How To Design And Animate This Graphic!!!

Here I'm just adding some small detail, like adding the highlights and shadows onto the 7 using the same shadow noise that I used throughout the whole piece.
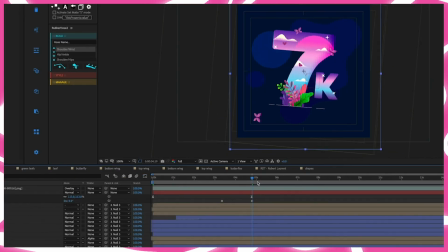4:21 Next, I'm creating a rotation transition so that it match cuts into the next shot,
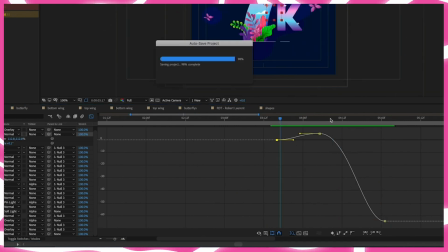4:26 so that in the middle of the rotation, I'll just cut the next shot and it makes it look like it's flowing together.
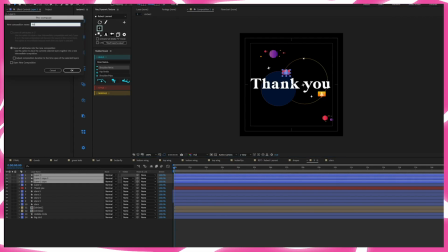4:31 So I'm gonna do the same thing and import my second graphic using Overlord. Then I'm gonna use Text Evo to animate my text in.
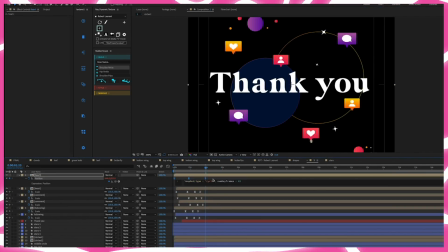4:38 Then I'll animate the Instagram icons a little bit in the position so that it looks like they're floating.
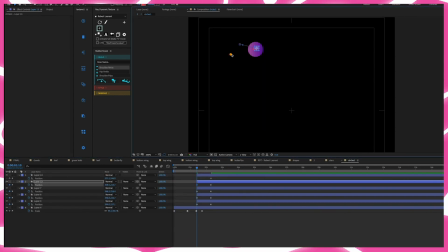4:43 And then for the circles, I want them to have more of movement, so I just had them positioned out so that they were kind of flowing out of the bigger circle.
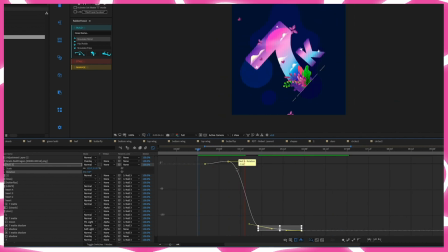4:51 Then I opened up my value graph and started smoothing out like the rotation transition between the two shots.
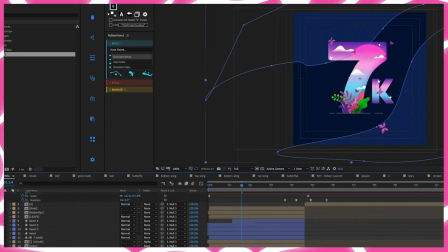4:57 Then finally, I added the texture noise for the background on the 2 shots,
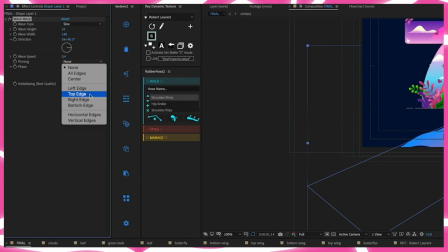5:02 which I have created with the shape layer with a small gradient, and then I added a wave warp so that it had a little bit of motion on it,
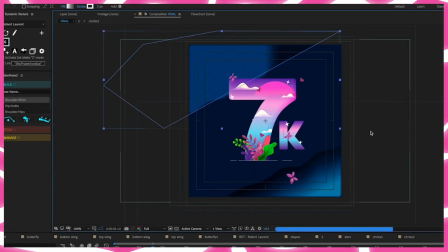5:09 and then use a soft light blending mode to make it kind of just sit well with the background.
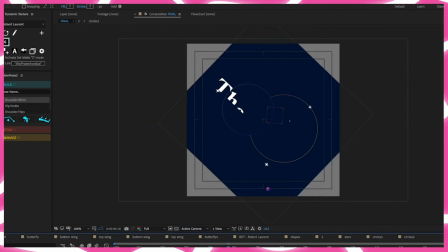5:14 Change the color to purple just so that it fit the color scheme a little better, and then boom, it's done.
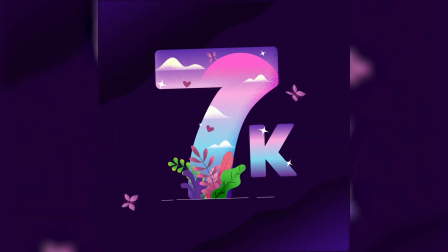Hope that put in perspective on how to make something like this. If you guys would like to follow me on the social medias, it would be greatly appreciated. Thank you so much, guys. Love you.